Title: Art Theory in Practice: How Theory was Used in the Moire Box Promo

Hello, Kyle here. Have you ever wondered how exactly you incorporate art theory into an art project? So I'd like to show you one very concrete example of how Brad and myself did this recently.
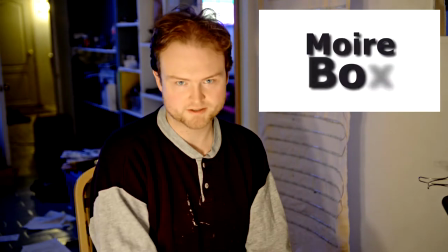0:13 You may remember a ton of videos that were posted about a project called The Marais Box. This was the summer project between Brad Blucher and myself.
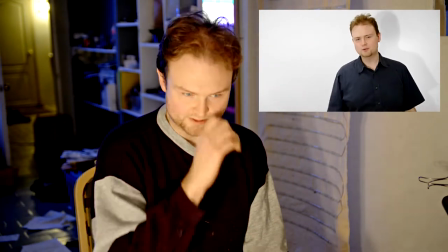0:21 We decided to do one very formal, official video about this. So anyway, we did this video that shows Brad and myself talking about our project.
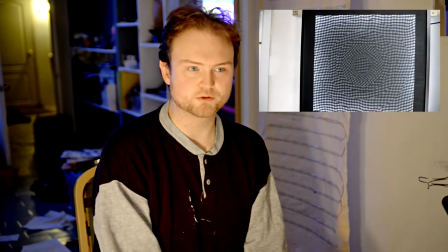0:30 How can you possibly work art theory into just a simple demonstration video?
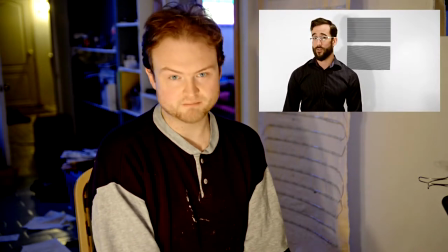0:37 Well, if you haven't seen the video yet, please click a link and watch it.
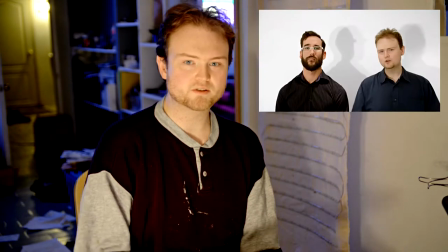0:42 If you've seen the video, you know that there's a little bit of a comical payoff at the end,
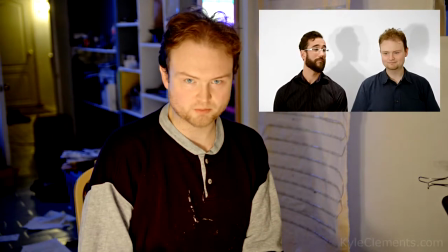0:47 where it goes from us being all well-dressed and presenting ourselves professionally, to me looking like an immature child,
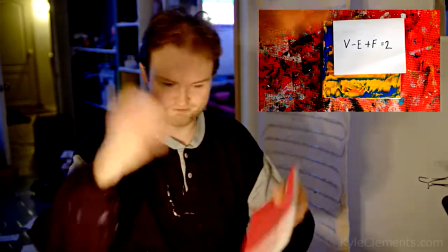0:55 just, you know, my tongue out, just banging around with stuff. It's kind of goofy.
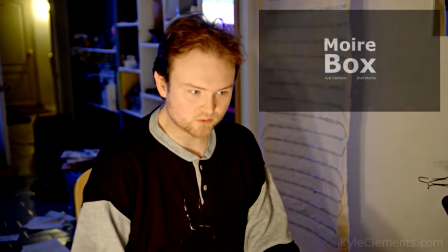1:02 The idea for that ending and the way I presented it actually came from this book called Chromophobia. There's a lot of good ideas in this book. I'm not necessarily saying I believe they're true or I agree with them. However, I do think it presents interesting ideas. The primary one being the way that Western civilization seems to treat minimalism and just blank whiteness as the epitome of refined class, and it sees bright colors as being, you know, garish, infantile, feminine, unsophisticated, childish. Just bright color seems to look, is looked down upon, where sort of minimalist black-white grayscale, just clean, is seen as being refined and elegant and sophisticated and mature. So I wanted to use that aspect to inform the way I designed this video.
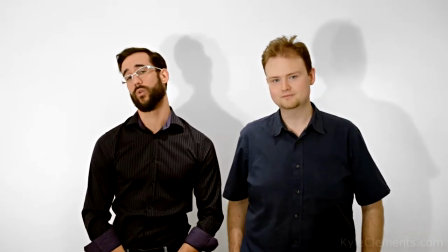2:02 So if you look at the wardrobe we're wearing for the most of it, it's very minimal. I'm wearing dark navy blue, Brad is wearing purple.
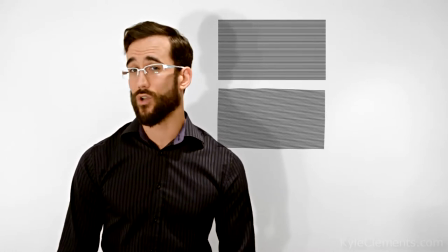2:10 When I was editing the video I ran a bunch of filters to actually reduce the saturation as much as I could without making it look like I had done a lot of post work.
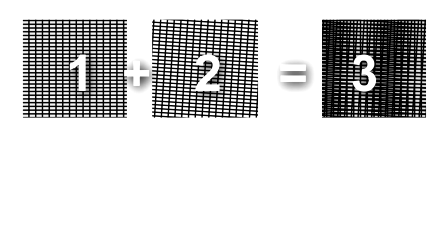2:18 I wanted this to be a very minimal thing
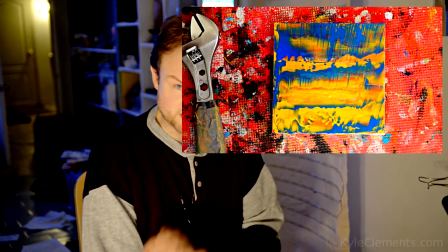2:20 whereas when you go to the scene at the end in my studio I made a point of just putting as
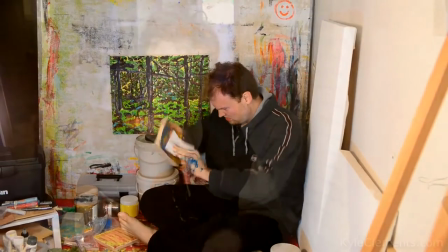2:27 much clutter as I could but also aiming for colorful clutter and then in post I ramped up the saturation as much as I could before I felt it would be too obvious. I didn't want the audience to watch the video and think this part is black and white therefore it's artsy, this part is in color therefore it's you know a crass snapshot, but I wanted that effect to still hit you subconsciously without you know shoving your face in it. It's not like the theory is the foundation of the video by any means, however it's just a simple way it's art theory doesn't have to weigh you down. You can think of it as sort of a creative well that you can draw upon. You can have an idea 95% of the way there, but when you've seen other artworks and you've read the writing, it gives you a well that you can draw two or three little things out of to perhaps enhance your own work or give it that little bit extra. And the video would have worked just fine without it, but it's an example where I a little bit of art theory made it just that little bit stronger. And that is one of the ways that I put art theory in practice.